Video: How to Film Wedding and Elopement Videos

So typically I'll drop all my footage on the timeline and then I'll go through and I'll sort and I'll cut out all the bad stuff. So any of the shaky clips, anything that wasn't in focus, I'll run through that quickly. Then I'll go back through and I'll select all of my favorite clips. So as you can see here, I've got all the clips that I had on the timeline. So I got my drone clips. I've also got all of my A7S III, and then
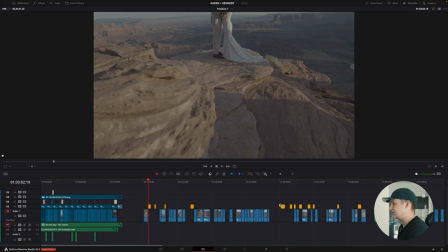272s
This is towards the end of the editing process, but you can see how I pulled up and then highlighted these in yellow.
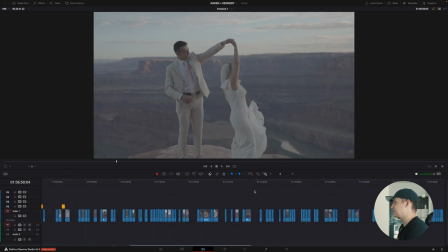278s
So all my favorite clips. And these are the ones that I feel like were really, really good that we can add into the edit.
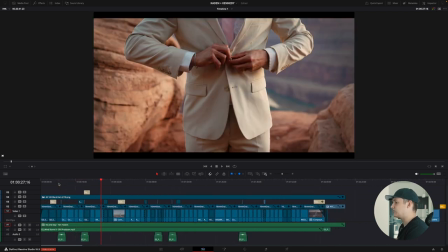283s
And then once that's done, I kind of have a feel for how the edit's gonna go and the footage that I have. Then I'll make sure I select my music. So this clip was from Epidemic Sound. Absolutely love them. There's a link actually in the description if you wanna get a free month trial with Epidemic. And then I'll take the music, I'll listen to a couple songs, try to figure out, okay, what's kind of the mood, what's the vibe? And then once that's done, I'll usually shorten the music down, figure out, okay, what parts of the song maybe don't have words, what's repetitive, how can I make this the length that I need? Typically for like a bridal, I'll do 2 to 3 minutes, and then wedding films are more 4 to 5 minutes.
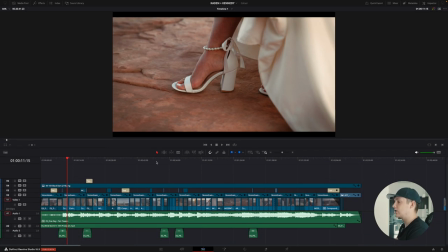320s
So shorten that up, drop it in the timeline, and then we're good. Then I'll go through and I'll listen through the song, and I'll try to figure out, okay, where's the climax of the song? How can we edit to the music? And I'll put some of the most beautiful clips, try to tell a story. So maybe towards the climax, that's when they finally meet in the middle and we get, you know, both the couple together.
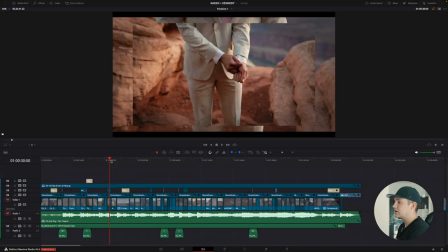338s
Maybe it's a slower moving song. It just depends on your music. I'll have those clips, make sure I have there, and I'll work backwards.
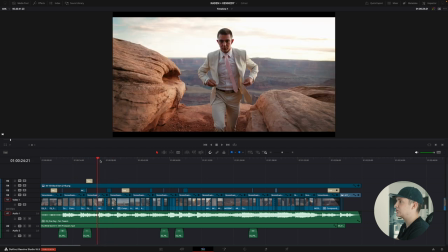345s
So if I'm trying to get to the couple here, I want to make sure I share a little bit of the pre-story. Okay, here's the groom getting ready. I would love that. I typically love to share the bride first because she is obviously the whole point of this video. It's always about the bride, never about the groom. I love having establishing shots at the beginning like we talked about before, so I'll drop a couple establishing shots, like where are we?
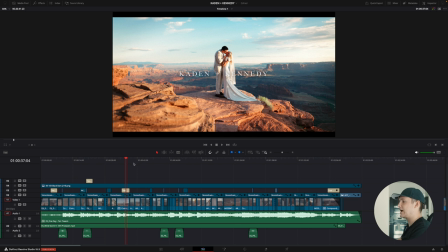366s
So we've got the establishing shots, we've got the bride, we've got the groom getting ready, then they meet together. You know, I'll add text in there like the day that this is, or kind of share with the audience like what's happening.
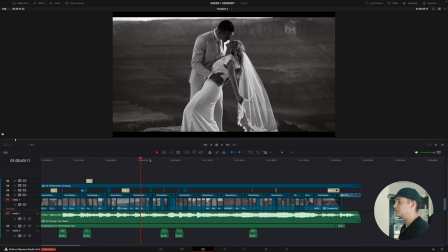378s
And then we just go through and it's just the best clips. Sometimes I'll use black and white to kind of mix it up because it makes it more visually interesting.
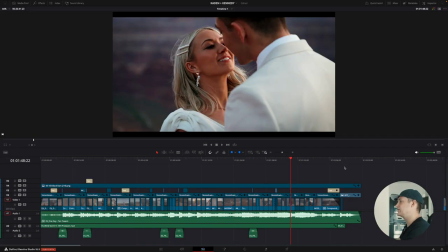385s
I'll stack clips and then I'll go all the way through and drop every single thing in there until I've edited everything to the music. And then at the end, I'll usually have their name or some kind of sign off. So this is them hugging.
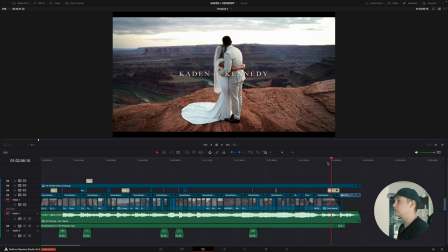397s
It's towards the end of the evening, it's getting later. And this is one of the last usable clips because after that it just gets really, really dark and we can't use those.
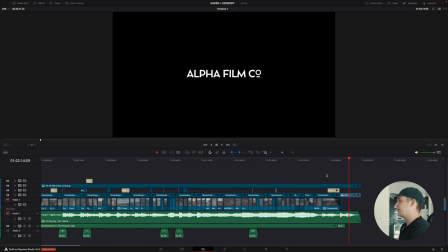405s
And then at the very end, I'll add in my logo. This is who, you know, made this film. Not only is that helpful for the couple to remember, it's helpful for family and friends that see it and they know who to reach out to if they want to have theirs done.
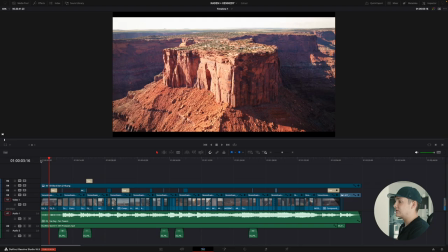416s
And it's kind of a subtle way of, you know, putting your stamp on your work. After the clips are laid, then I'll color grade all the clips. I want to make sure that they all look really pretty, make sure I didn't miss anything that was off. I'll add grain on top of that.
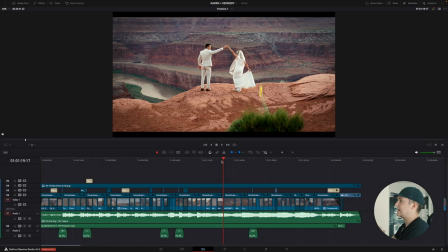429s
I usually film everything in 16:9, so I'll add a little bit of some black bars on the top and bottom. Sometimes I'll go a little more dramatic, especially when people post these on social media. You don't want to be cropping in crazy on that aspect ratio just because, you know, you can't really see that on a small screen.
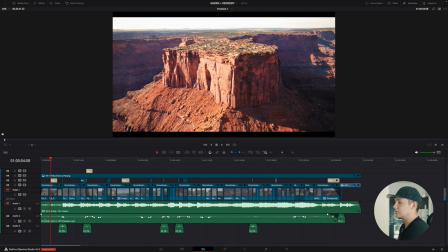444s
And then after all that's done, then I can add in my sound design. So I'll usually put, if it's outdoors, I'll put a little bit of wind, maybe some ambient nature noises,
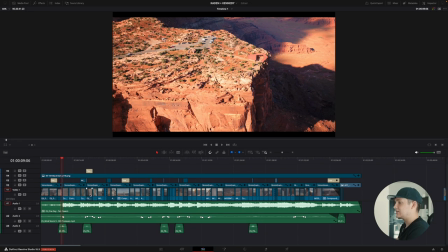453s
walking, and then if there's like any light leaks that I add to, I'll add those types of transitional sounds, some whooshes, that sort of thing. Depends on how much time you have to edit it or how much the client's paying you. You can add maybe a little bit more effort or a little bit less. So yeah, that's my process on how to film an elopement, destination, or bridal film. Here's the final video. Let me know what you guys think.